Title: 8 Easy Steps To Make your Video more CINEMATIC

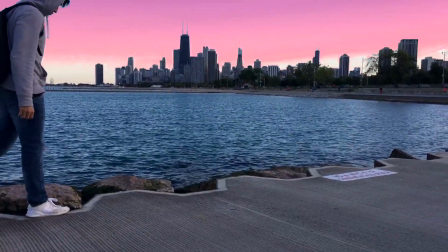10s
what is up everybody fae here back with a brand new video and i'm just gonna cut straight to the point again i'm gonna be showing you guys eight
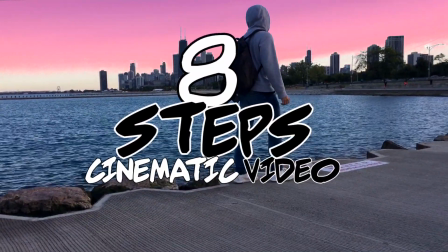16s
tips to make your video more cinematic hopefully this helps you guys in any type of way maybe some beginners but let's get straight to the
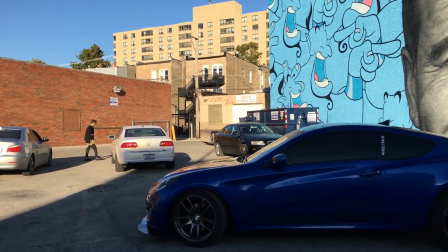22s
point this is step number one let's get it all right guys so for the first step i'm gonna say use all camera movements
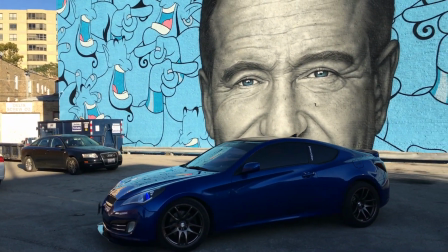27s
i'm not going to do all of them here but i'm going to you guys like a glimpse you guys have an idea of what i'm talking about
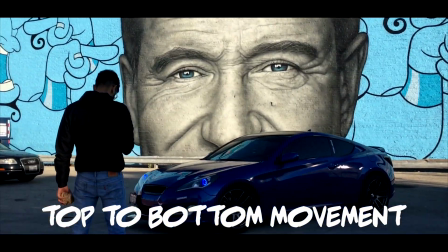34s
like
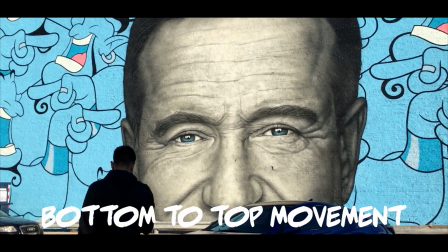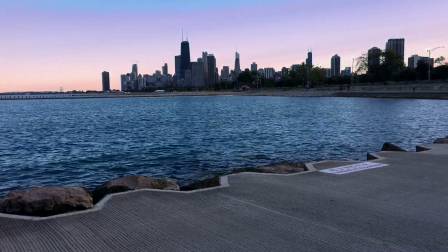45s
i said these are just some of the camera movements but let's go on to step number two so the second step is basically just having a
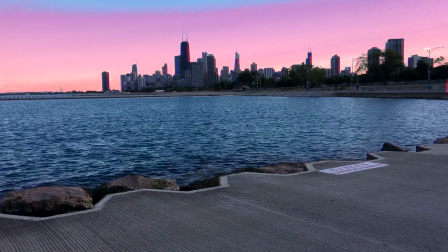50s
tripod just to get steady shots or maybe some time lapses i'm going to give you guys a couple examples of what you could do with the tripod
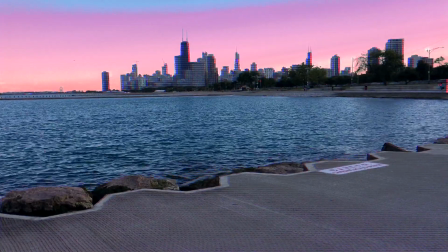56s
and everything so make sure you get these steady shots guys
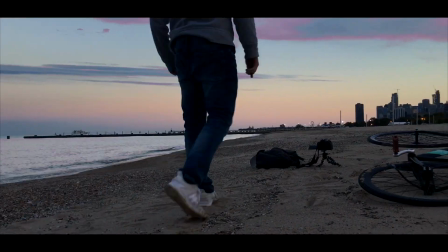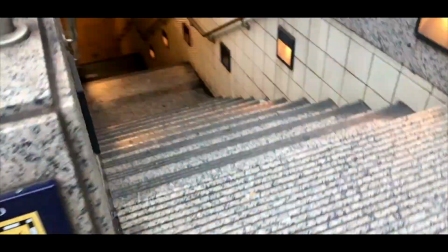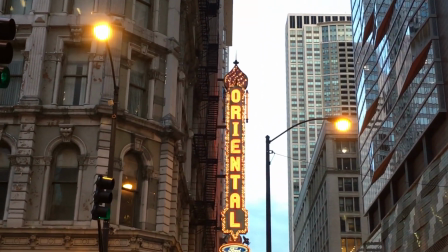69s
all right guys so for this third step i'm going to say focus on a specific object to give it that more important cinematic feel
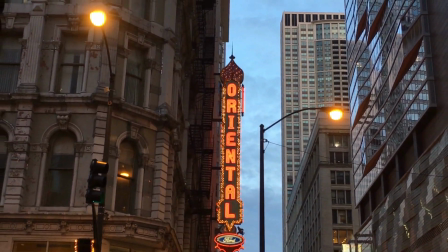75s
to the video I'm gonna be using this oriental sign so you guys can check it out so
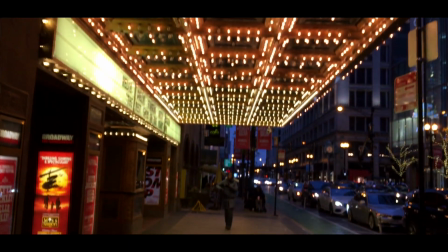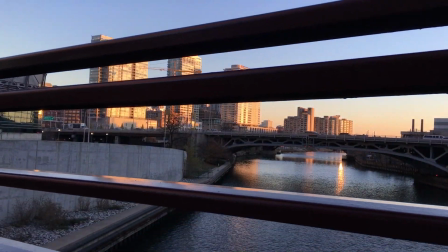86s
for the fourth step just make sure you are shooting 1080 16 frames per second that we can mess around with your footage and make it slow motion give it that more cinematic feel let me show you guys
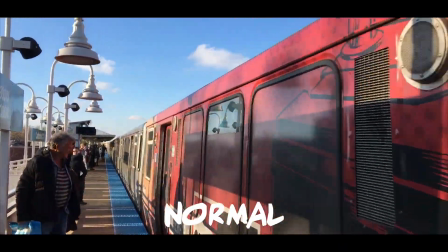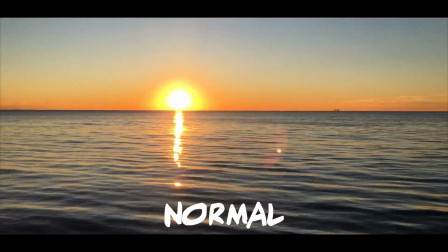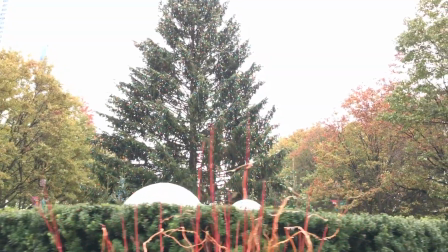107s
For this fifth step, I can't stress it enough, make sure you color grade your footage because you don't want your shit looking like mine, can make it look 10 times better, watch.
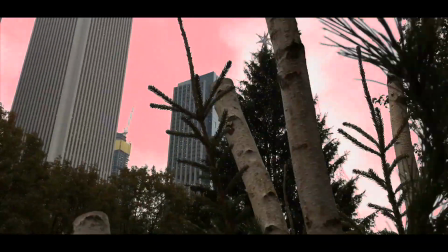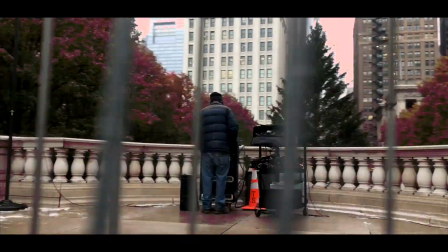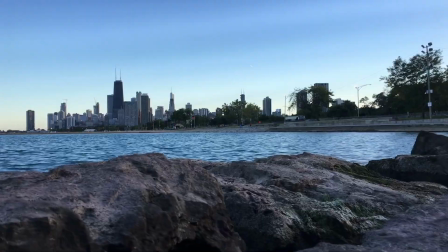127s
this six steps pretty easy just make sure you use cinematic black bars on your video usually gives your footage more of a cinematic feel to it let me show you guys a couple comparisons
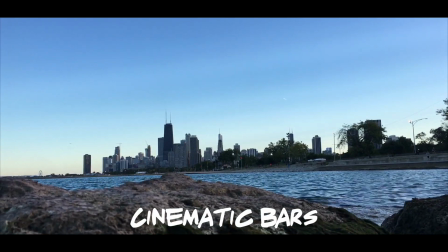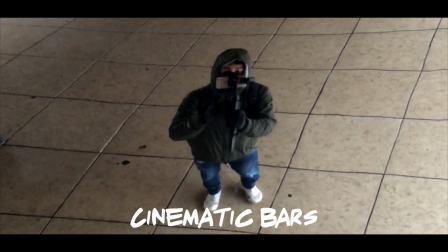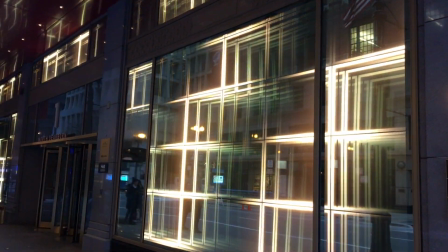147s
this seventh tip is kind of like from my personal experience i just feel like if i have a model or
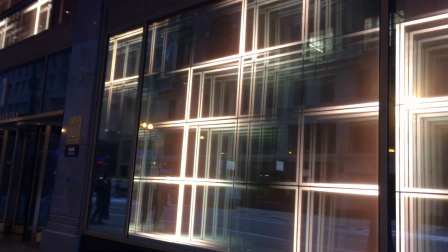152s
an object to put my focus on to it'll just make my footage look more cinematic let me show you guys
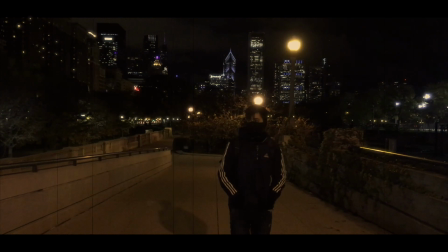158s
as you're watching the video just kind of picture like if i wasn't there in the middle how that shot would kind of look it'd be just
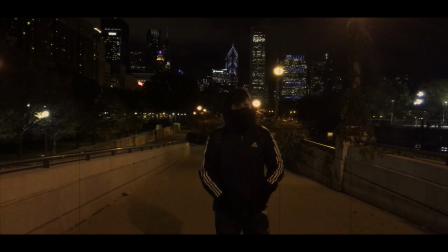165s
pretty dull and plain but since i'm in the middle and i've you know there's like an object aka me this makes it look a little more cinematic i guess
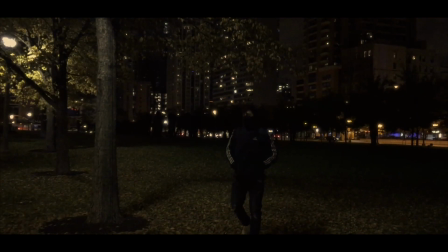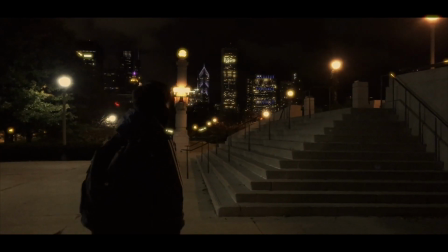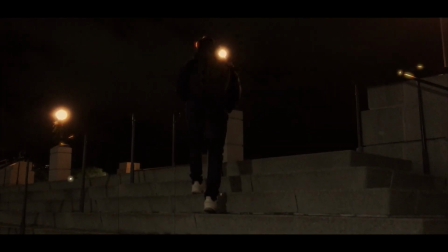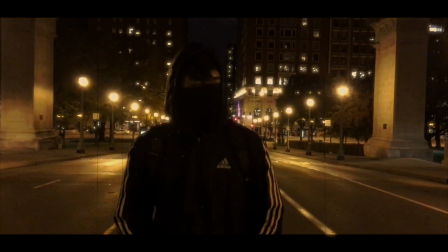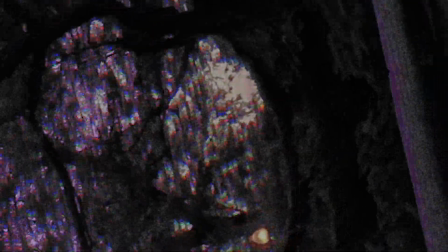195s
this last step is basically something i've been trying to include in my videos a lot is adding sound effects to things that
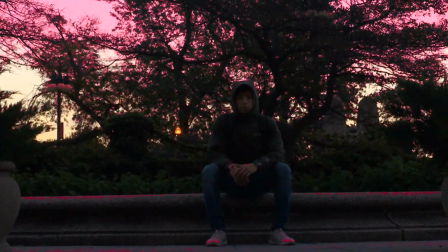201s
make noise like let's just say in the ocean for example let me show you guys a couple comparisons so you guys can see what i'm talking about
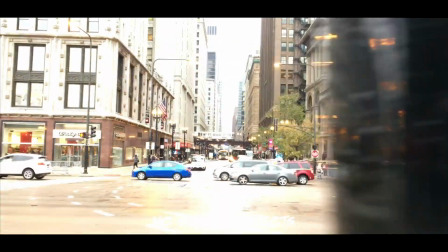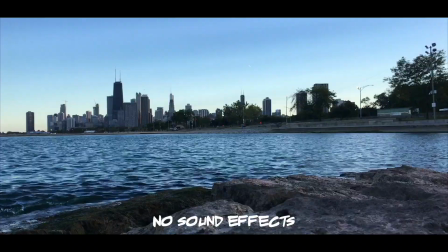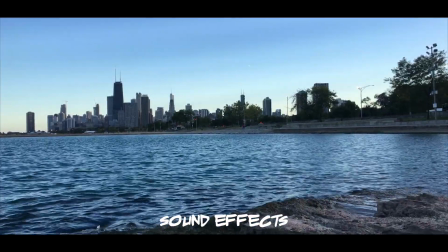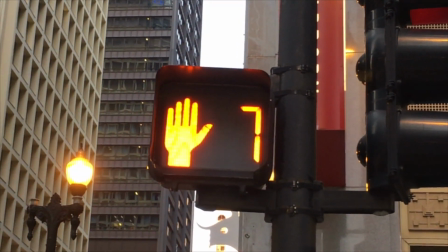223s
all right guys that is the end of the video i hope this does help in any type of way make sure to like subscribe
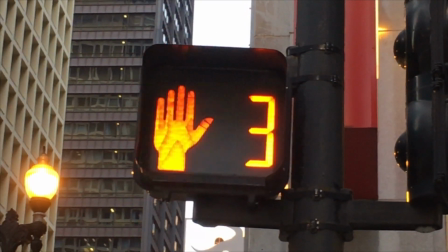227s
all that good shit make sure to comment down below for more videos like this and until next time guys